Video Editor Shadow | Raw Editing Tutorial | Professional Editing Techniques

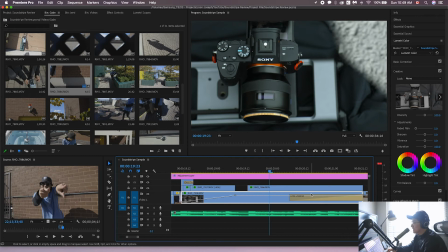(16:31)
Okay, that gradiness is fucking annoying me. Right there.
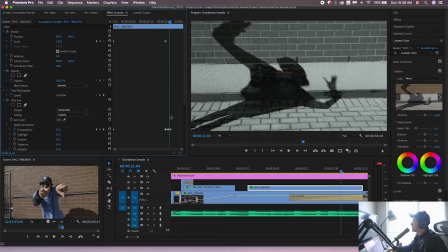(16:36)
Right there. Okay. What is going on there? Can I make it faster?
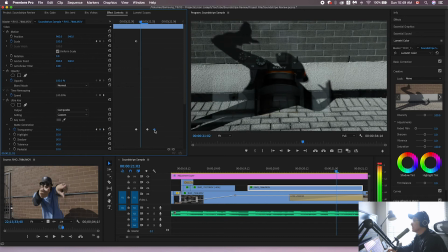(16:41)
Does that just mean it's here? Oh, no, that's good. Yes, okay.
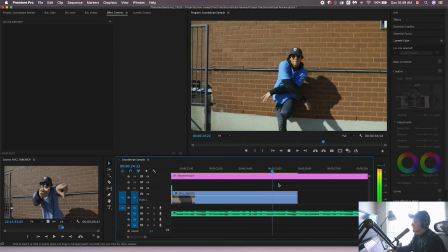(16:48)
So you'll see a lot of editing is just like testing, or my editing is a lot of testing and accidents and stuff like that.
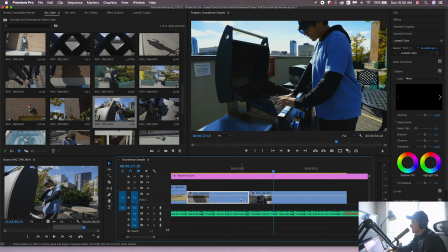(16:57)
Here as well, for example, to make the cut a little bit smoother, I might just like
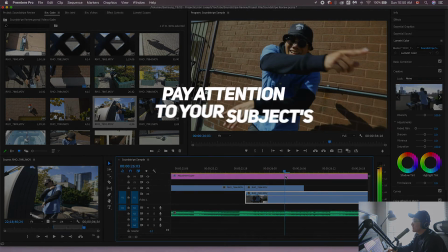(17:04)
use the hands a bit. Okay. So it uses that motion.
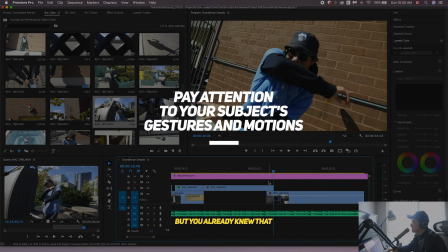(17:09)
That's the type of shit I look for.
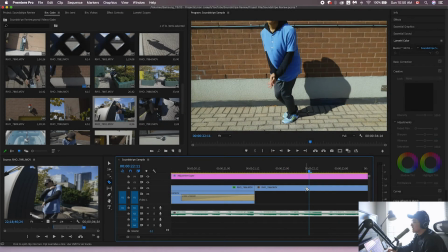(17:11)
So maybe I'll just even speed up this time the clap with that snare.
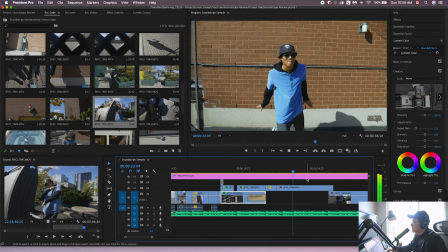(17:21)
There we go.
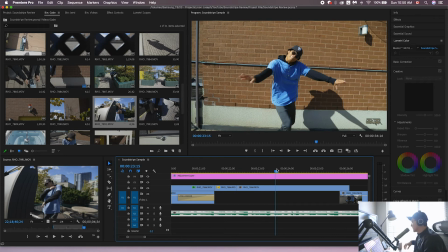(17:25)
So yeah, just listen to stuff in the music, time the stuff in the video accordingly to it. So for example, again, we have that fast 1, 2, 3, 4.
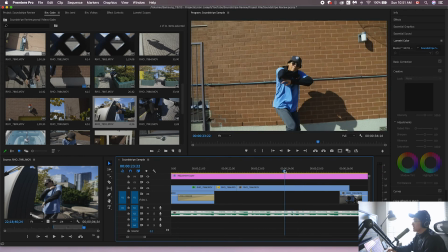(17:37)
And I have these camera movements, but you can see the camera movements lagging behind. So I think that movement there needs to be timed up with that. So how do we do that?
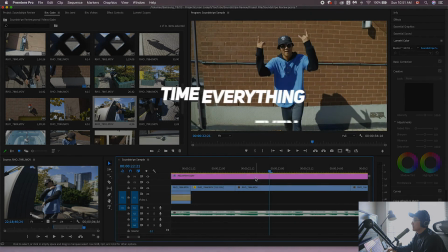(17:55)
So I think in order to do that, we can just time everything.
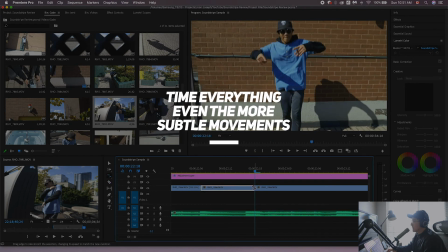(18:00)
I'm going to time his wrist with that. Let's move that here.
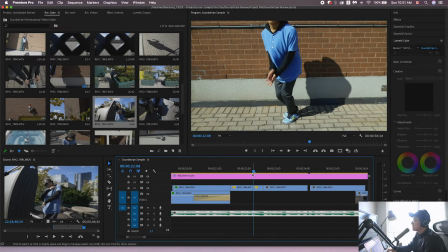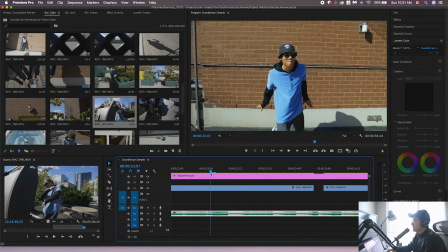(18:10)
Okay, still.
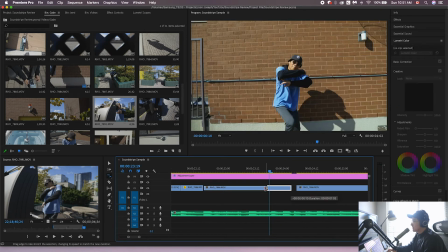(18:14)
So we need to get this here. I don't want to just like speed everything up though, because it doesn't look real, right?
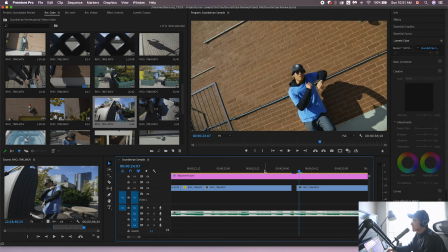(18:23)
So,
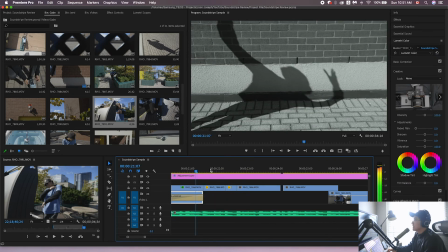(18:27)
man, even this shit though.
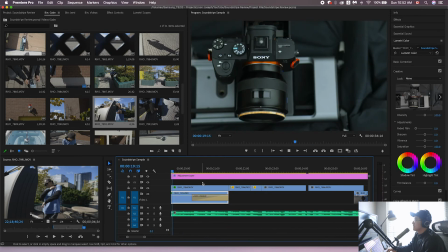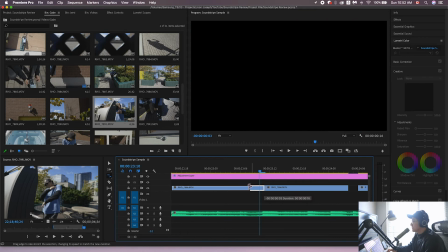(18:34)
It's like, just cheat it a little bit.
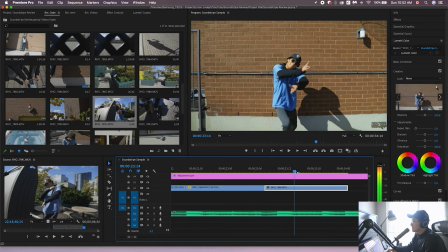(18:40)
So now I want to get this on time with the beat there.
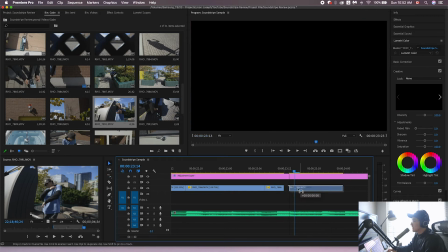(18:45)
So you can see it's a little bit slow. Just cheat it as much as you can without making it look fake as fuck.
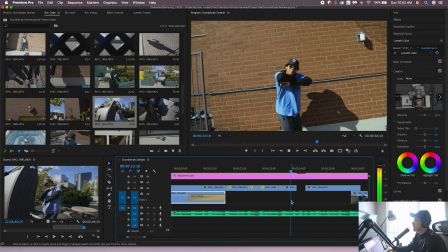(18:52)
You know? Like this, honestly, it looks fake, but I feel like it could pass.
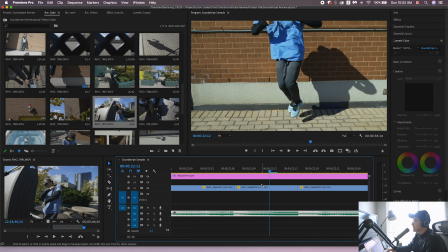(19:00)
Oh, that clap is still perfect.
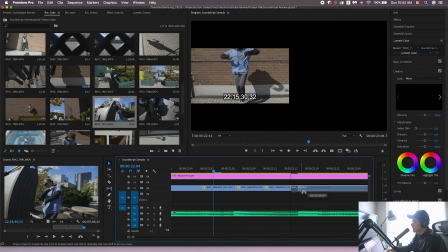(19:04)
So that clap felt a bit slow to me, so now I can cheat everything else.
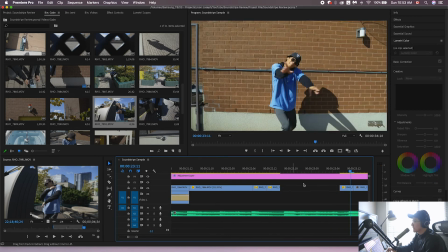(19:10)
Okay, no.
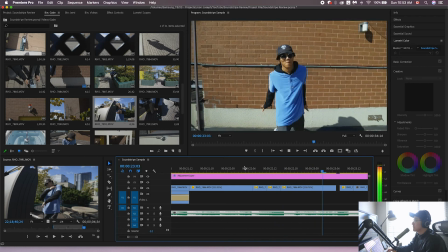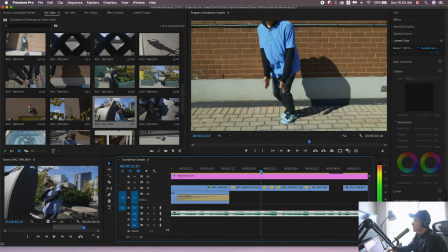(19:17)
Yeah, it definitely looks fake, but I'm not too opposed to it.
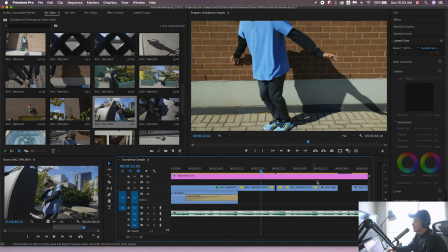(19:26)
Clap was off beat.
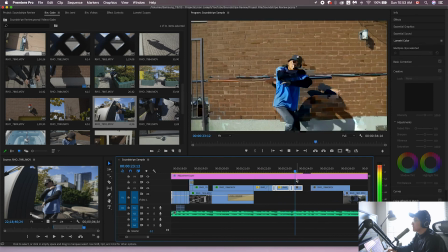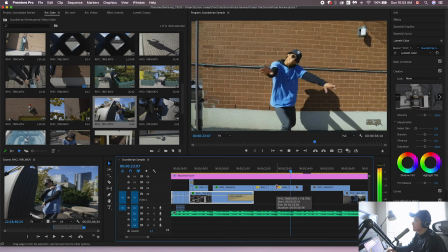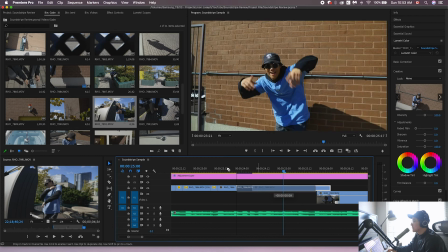(19:39)
This might work.
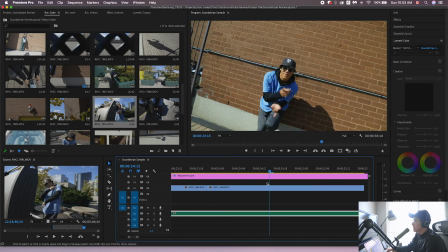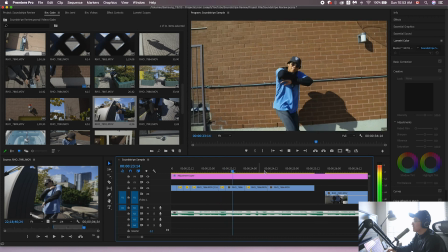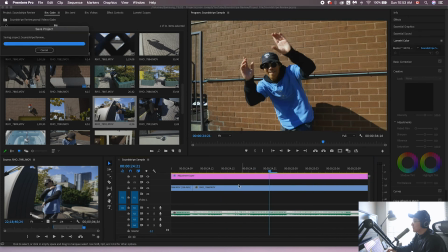(19:54)
So just taking like small moments and then speeding them up.
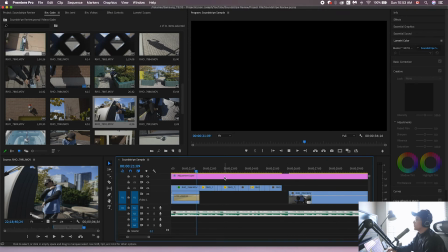(20:00)
And I'm thinking that I'm gonna make it look a bit smoother by nesting it and then adding motion blur.
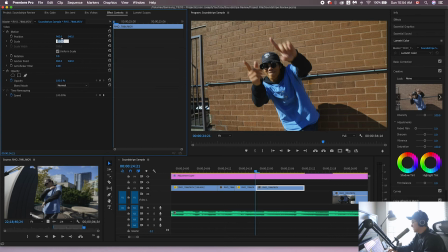(20:09)
From here, I'm gonna scale it in because I want to focus on the hands. Generally, I feel like 120, you're not gonna notice at all. You're not gonna notice a drop in quality at all.
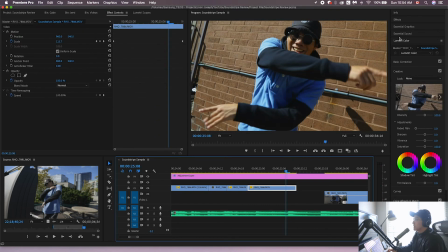(20:23)
So from here, probably do like a whip. It's gonna push right.
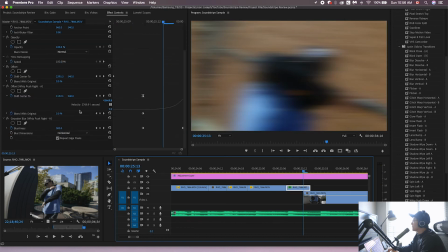(20:32)
Yeah, okay. I'm gonna lower the blur amount.